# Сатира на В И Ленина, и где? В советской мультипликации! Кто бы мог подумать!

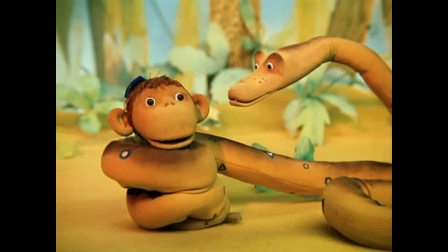[3:57]
Сходство не было очевидным, и его не заметила ни цензура, ни зрители, и только в 2015 году художник-постановщик Леонид Шварцман признался в том,
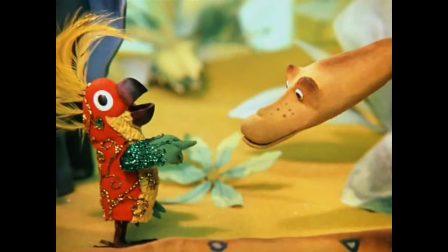[4:09]
что задумал этого персонажа как пародию на вождя мирового пролетариата и умышленно наделил его ленинскими повадками. Он также энергичен, также склонен к демагогии, активно жестикулирует и расхаживает взад-вперед во время беседы, не картавит, но заикается на букве «Р».
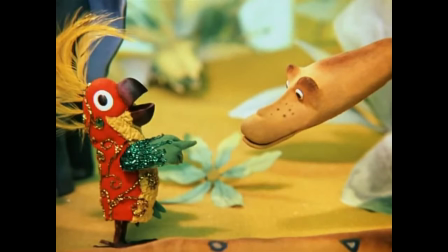[4:29]
А его расцветка создает иллюзию, будто на нем надета жилетка. Однако скандал вокруг попугая разгорелся вовсе не из-за его сходства с Лениным. Дело в том, что изначально у него был длинный хвост, который очень мешал, когда персонаж передвигался.
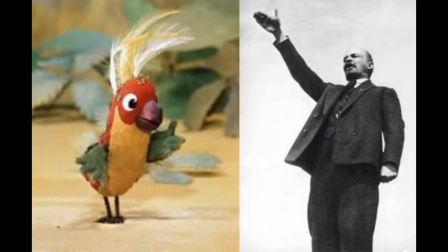[4:47]
Мультфильм-то был кукольный, и это создавало дополнительные трудности мультипликаторам. Поэтому хвост предложили убрать. Леонид Шварцман вспомнил, поскольку все переделки требуют денег,
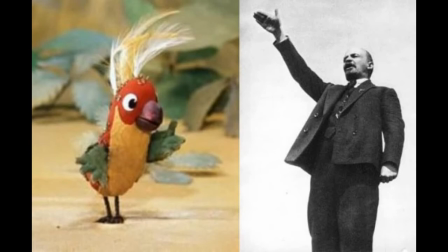[5:02]
разгорелся скандал, и наш директор кукольного объединения, давно ушедший Иосиф Яковлевич Боярский, был просто в истерике. Ну, это пришлось сделать. В результате попугай получился на ножках и стал очень энергично рассказывать и жестикулировать.
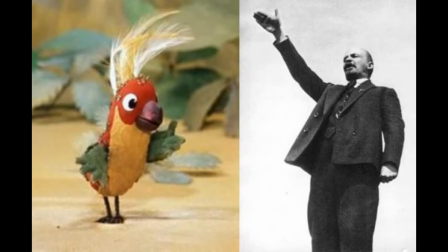[5:19]
Вначале он напоминал нам нашего директора Иосифа Боярского, а потом мы увидели в жестах попугая энергичные жесты Ленина,
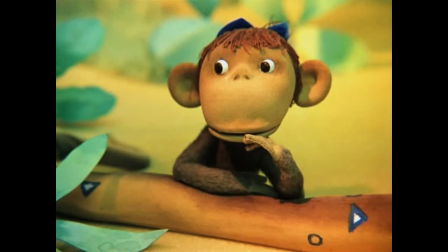[5:28]
и наши мультипликаторы принялись играть с ним как с вождем, лидером, трибуном. Отсюда такой цельный образ. Всех персонажей мультфильма озвучивали известные актеры – мартышку Надежда Румянцева, слоненка Михаил Казаков, удава Василий Ливанов, попугая Всеволод Ларионов.
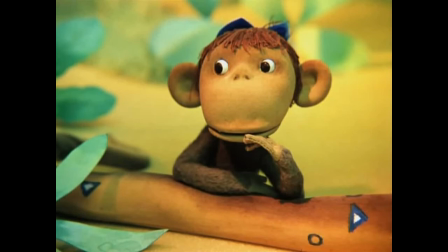[5:47]
Правда, в серии «Великое закрытие» мартышка говорила голосом Раисы Мухамедшиной. Надежда Румянцева на момент озвучивания мультфильма жила за границей с мужем-дипломатом Вилли Хштояном.
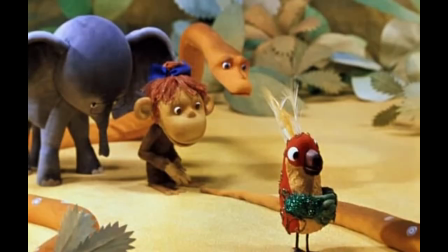[6:01]
Мультфильм «38 попугаев» имел такой успех у зрителей, что перерос в сериал, который был удостоен множества наград. Среди них были первые премии на международных фестивалях в Хорватии и Португалии.
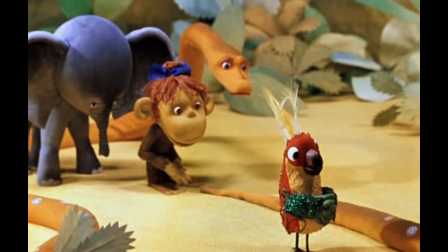[6:15]
Впрочем, самым удачным Леонид Шварцман все же назвал самый первый мультфильм из этого цикла. Для меня этот фильм самый интересный. Остальные серии топчутся за ним. Увы, это отчесть всех сериалов. В первый фильм выплескивается все, что накоплено.
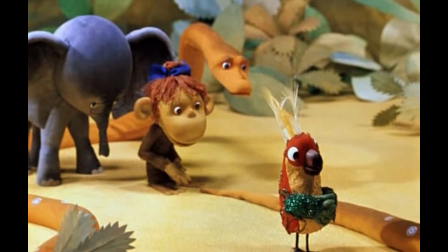[6:34]
Рассказ о создании одного из самых любимых мультиков нашего детства закончен.
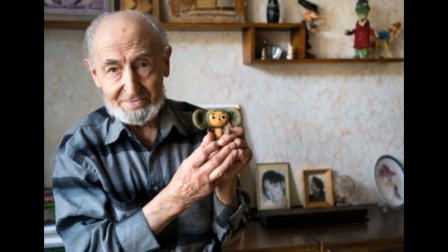[6:41]
Подписывайтесь на мой канал. Вместе веселее. До свидания. Мир вашему дому. До встречи.